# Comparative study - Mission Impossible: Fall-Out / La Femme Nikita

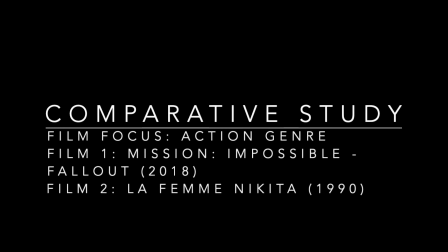For my comparative study, I will be analyzing two movies that represent the action genre. The films that I have chosen are Mission Impossible Fallout, which came out in 2018, directed by Christopher McQuarrie, and the Femme Nikita, that came out in 1990, directed by Luc Besson.
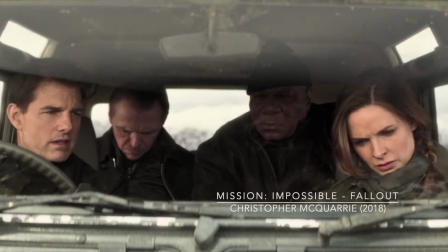Fallout is about the journey of Ethan Hunt and his team to help stop a group of terrorist plans that could set a nuclear attack on certain cities,
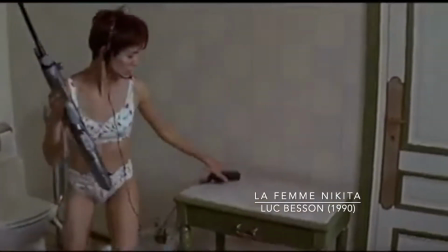while Nikita is about a young woman who trains as an assassin from being a felon to find out that love is impossible to connect with her profession. Fallout aims towards a more realistic technique, and Nikita aims towards a more formalist approach.
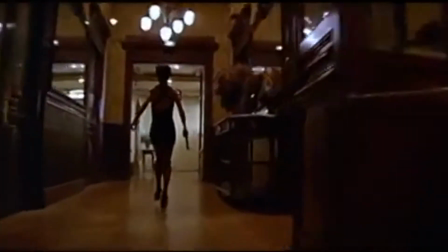I am choosing these two films to compare the technical improvements for the action genre in each of their respective times.
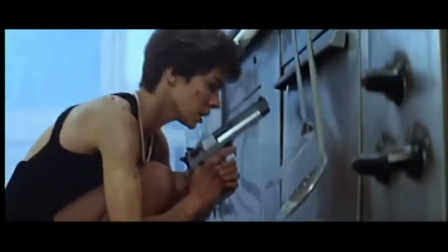I will also be comparing the differences between males and females and how they're each represented as lead roles in action films. The cultural context I will be discussing are social and technological. The social context will be touching on gender roles and norms in movies, and the technological context will touch on the film's techniques used in each action film.
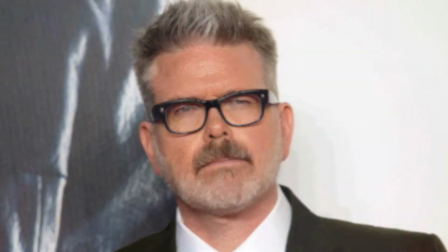Christopher McQuarrie likes to focus on how filming techniques create an effect on the audience.
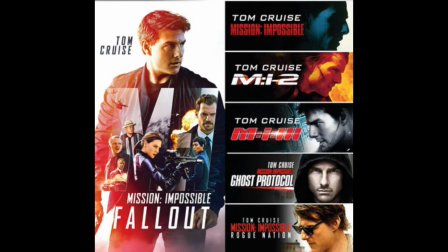The Mission Impossible franchise is famously known for the different types of camera shots portrayed throughout the movie.
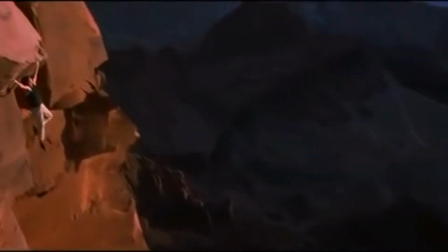The mise-en-scene aspect that McQuarrie uses adds a real feature to the film due
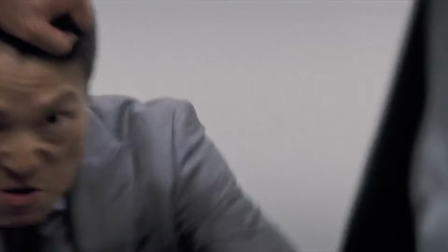to the production designers who form different spaces and layers for action to grow.
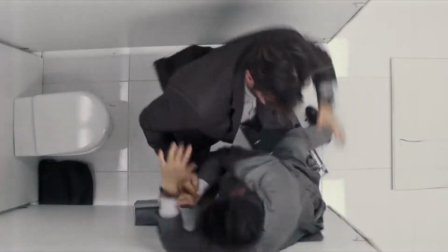Sets of mirrors and walls were used to split the scene and create aspects of the sets to have a narrative perspective to make a dynamic.
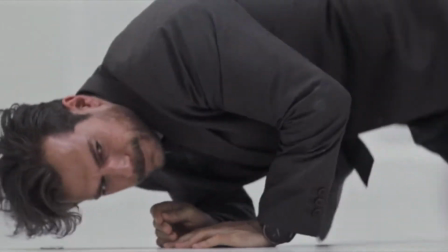That type of dynamic that is in a pure and clean environment to give a sense of exposure. I knew I wanted this sort of this very pure and very clean environment, and a sense that that there was no escape.
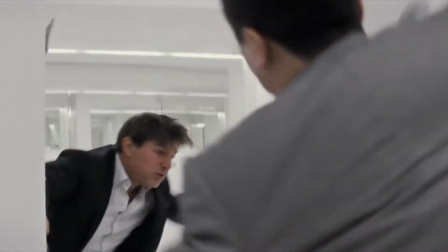What I described to the production designer was, I want to feel like a cockroach on the kitchen floor when you walk into this bathroom. All of that created a sense of vulnerability and a sense of exposure in a place that is as private as that.
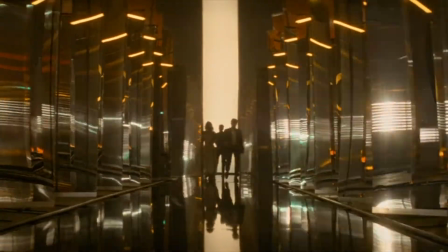When speaking of the shot types used, McQuarrie uses a realistic approach,
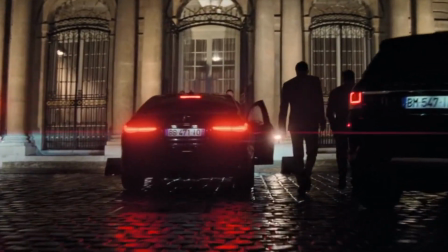so he puts less attention on the effects of the action shot to get a more real practical reaction from the audience.
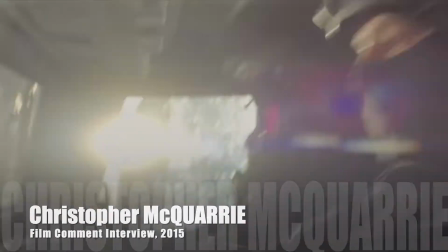During a 2015 interview with Film Comment, McQuarrie stated, "Well,
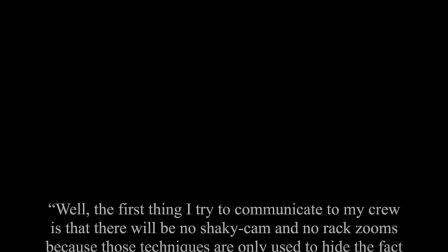the first thing I try to communicate to my crew is that there will be no shaky cam and no
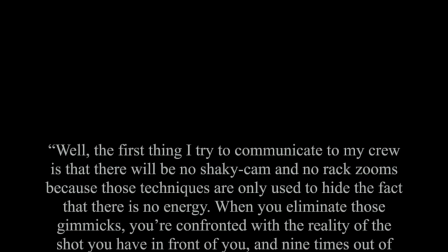rack zooms because those techniques were only used to hide the fact that there is no energy.
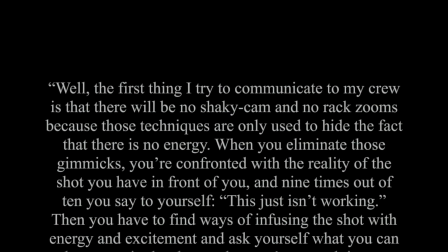When you eliminate those gimmicks, you're confronted with the reality of the shot you have in front of you,
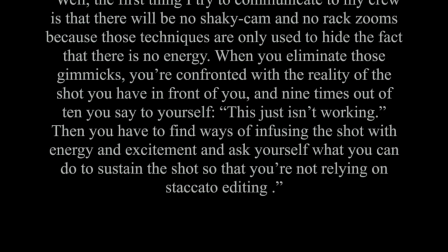and 9 times out of 10, you say to yourself, this just isn't working. Then you have to find ways of infusing the shot with energy and excitement and ask yourself
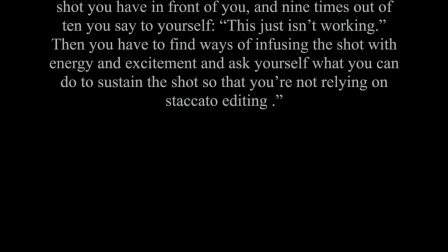what you can do to sustain the shot so that you're not relying on staccato editing."
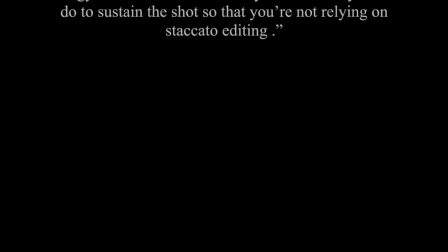In other words, the realism of the film brings out the emotion of excitement from the viewers.
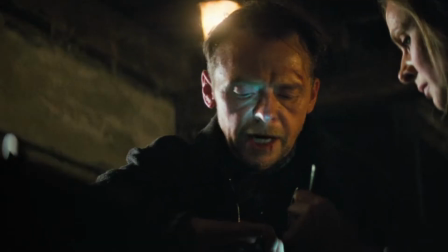Staccato editing refers to multiple detached shots that have been rapidly cut together, which makes the scene more static.
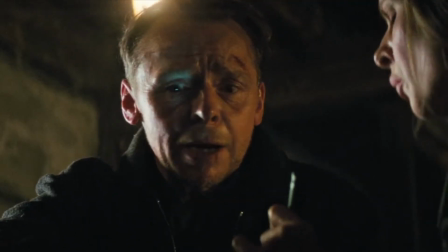The static feature of a scene emits a formalist approach that ought to be avoided.
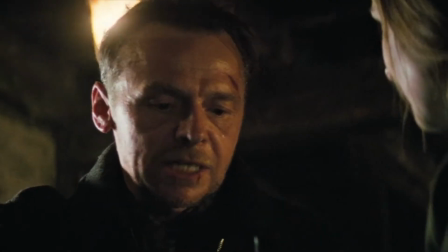The use of long shots and realistic props eliminates the idea of formalism.
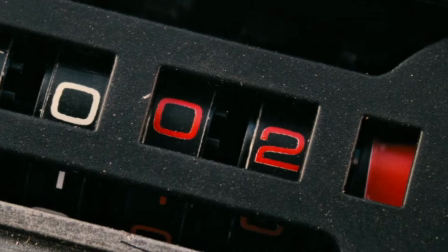This is just one of the reasons why Mission Impossible, Rogue Nation, and Fallout are the top 2 highest ranked movies in the franchise.
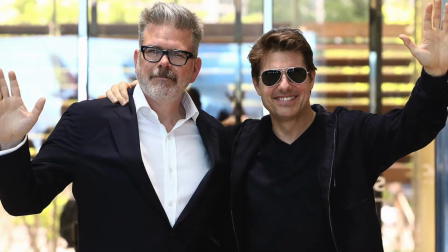Another reason why McQuarrie is the first director in franchise history to direct 2 films in a row,
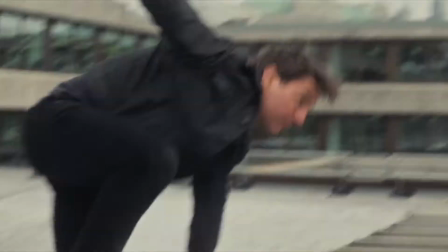as well as the latest film, which is set to be released in 2021.
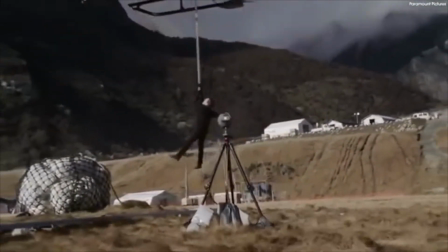The reason why Tom Cruise and McQuarrie correlate or work well together also has to do with the fact that Tom Cruise is making stunt history by doing all of it by himself.
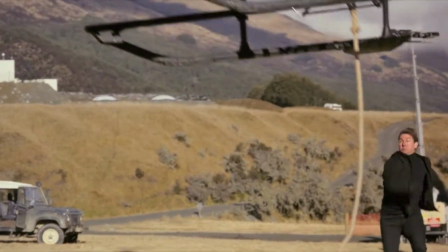This eliminates the use of falsified stunts with stunt doubles, as well as adds on to the theme of realism.
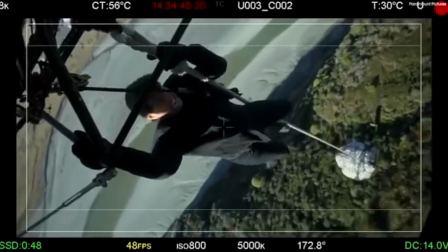Tom Cruise doing his own stunts attracts more views and more of a positive outcome.
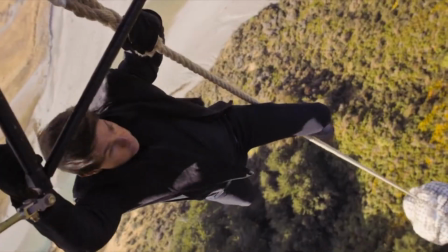McQuarrie's use of the realistic approach brings a new and fresh theme to the action genre.
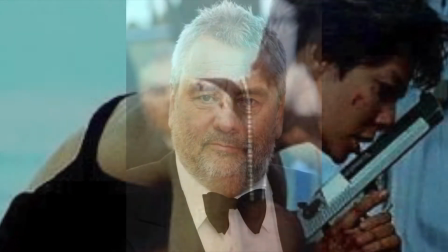La Femme Nikita was set in France in 1990. Luc Besson set a visionary to make a movie with a girl and a gun.
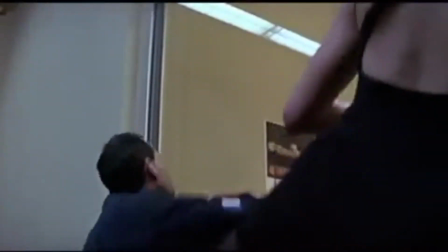The cliché story of the action that soon became a formality.